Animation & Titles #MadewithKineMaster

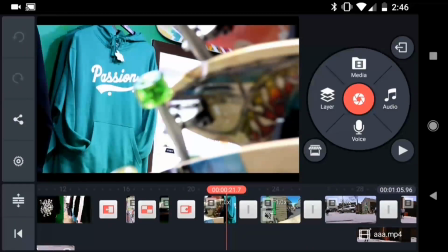(13:44)
With the high energy music in the background, I didn't want the video to get boring.
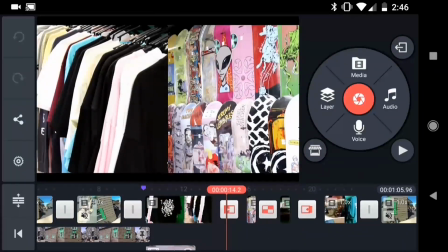(13:48)
So I used a variety of video transitions that feature animation to literally keep things moving.
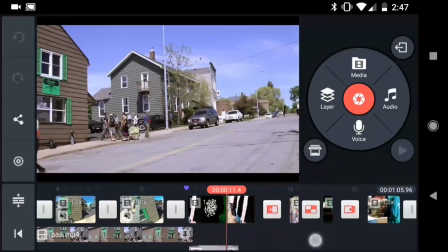(13:54)
You might notice that these shots are mostly just me panning and tilting the camera.
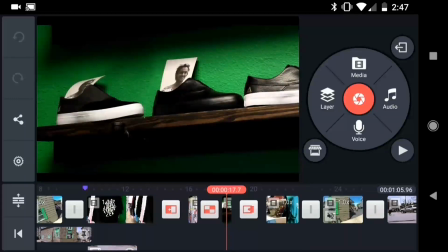(14:02)
So you could achieve a similar effect, even if you only had still images to work with, by animating them.
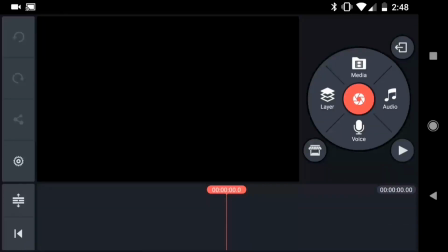(14:08)
Let me show you what I mean. I'm in a new empty project now, and the first thing I want to do is look at my project settings.
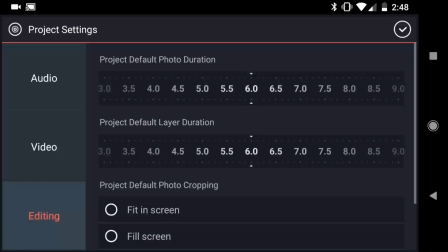(14:17)
In the editing menu, there are options for the project default photo cropping. The crop and pan options will automatically add motion to still images. Using the option with face recognition will keep faces in the frame while cropping.
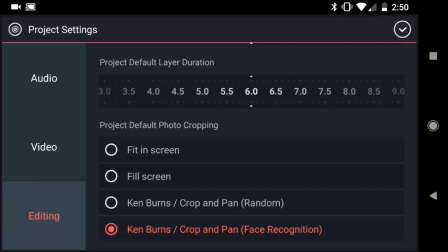(14:34)
The other thing I'm going to do while I'm here is set my project default layer duration to 4 seconds.
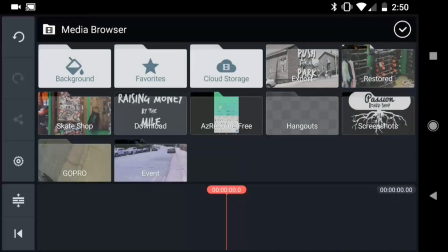(14:42)
Now I'll tap Media, and I have a bunch of images from the skate shop that I want to add to my timeline.
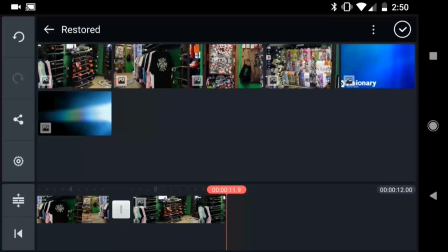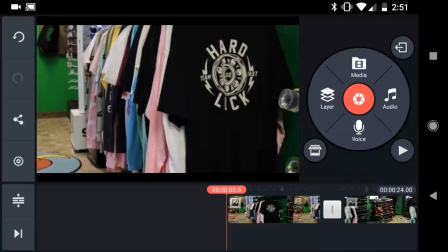(14:56)
When I play this back, you can see that the images are already animating, which is a lot more interesting than just sitting static on the screen.
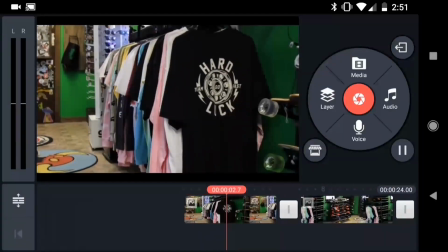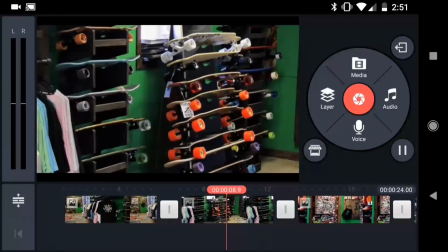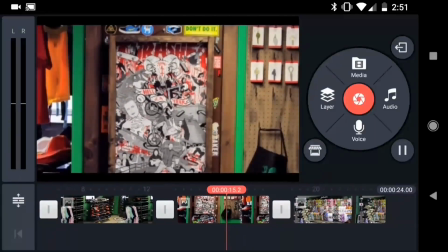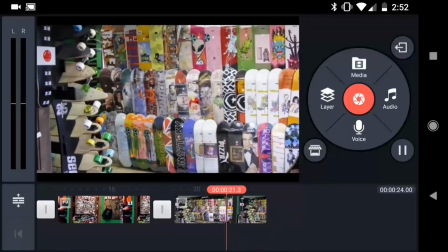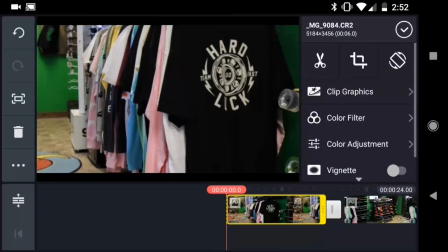(15:28)
If you prefer to animate your images manually, you can use the crop tool. The preview on the right shows the position where the image will start and where it will end. The image animates between these two positions for the duration of the clip. So for this example, maybe I want to start out a little wider on the shirts.
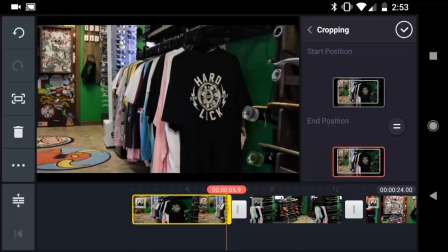(15:47)
And then if I tap to the end, I could zoom in on the shirt design.
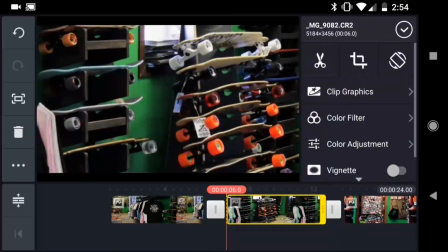(15:54)
Let's take a look at the next clip. I'll choose the crop tool. And I can adjust the start position.
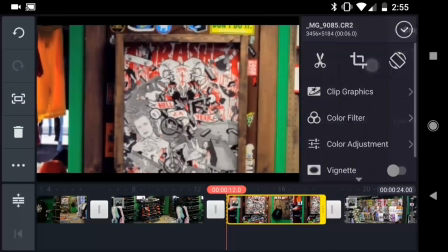(16:03)
And the end position looks pretty good. On the next image, I'll just try to keep this Thrasher poster near the center of the frame.
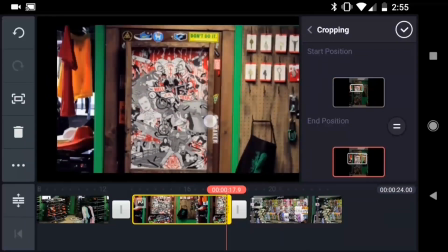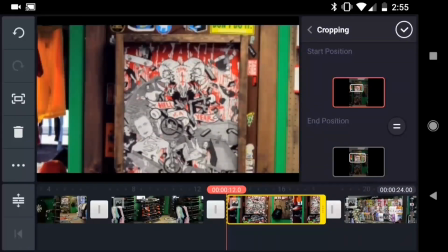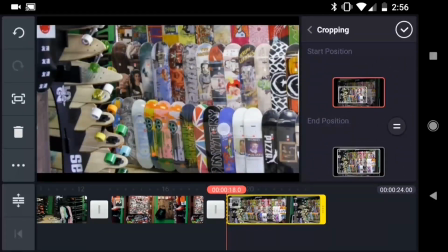(16:23)
And on the last image, I want to focus on these boards on the wall. So I'll slide the image a little to the left.
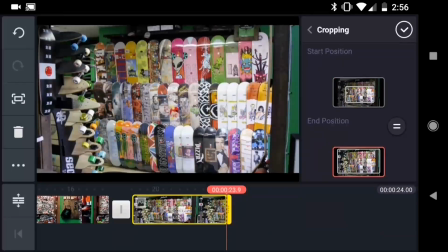(16:33)
And for the end position, I'm going to stay cropped in a little bit more.
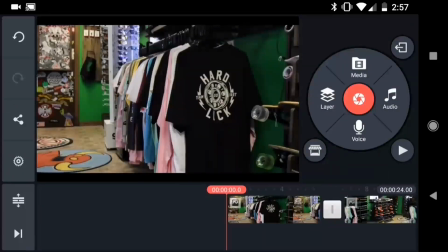(16:40)
Then I can play this back to see how the animations have changed.
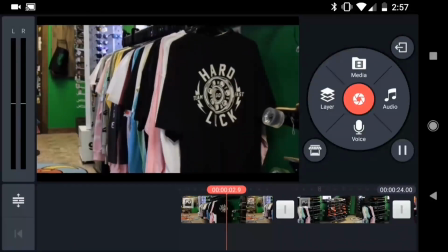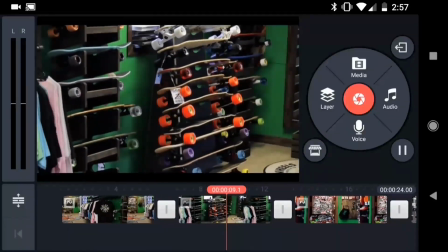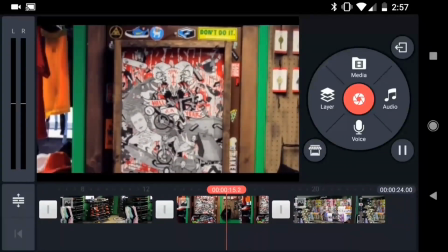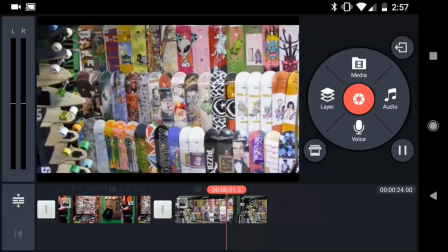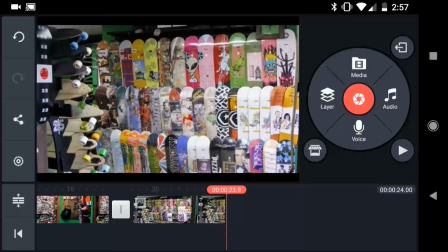(17:08)
Now for even more movement, I can add transitions that feature animations.
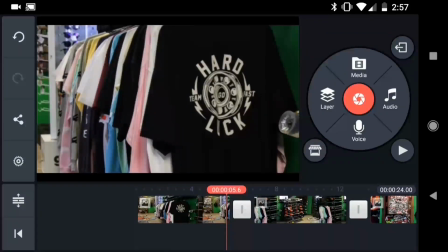(17:16)
I'll tap on the white box between the clips to add a transition.
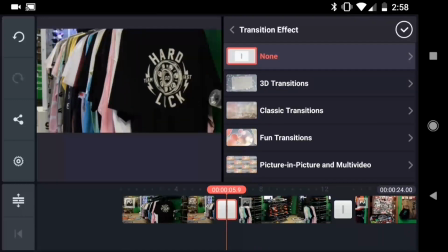(17:20)
For this first one, I'll select picture-in-picture and multi-video, and I'm going to select the split screen option.
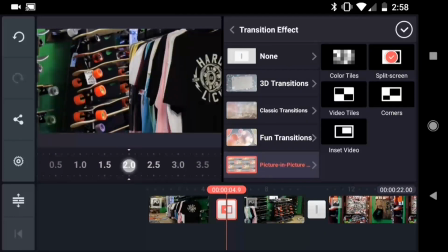(17:27)
You can change the duration of the animation using the slider at the left, but I'll leave it right at 2.
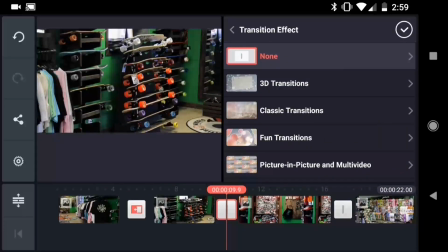(17:37)
For this next transition, I'll select picture-in-picture and multi-video again, but this time I'll select video tiles.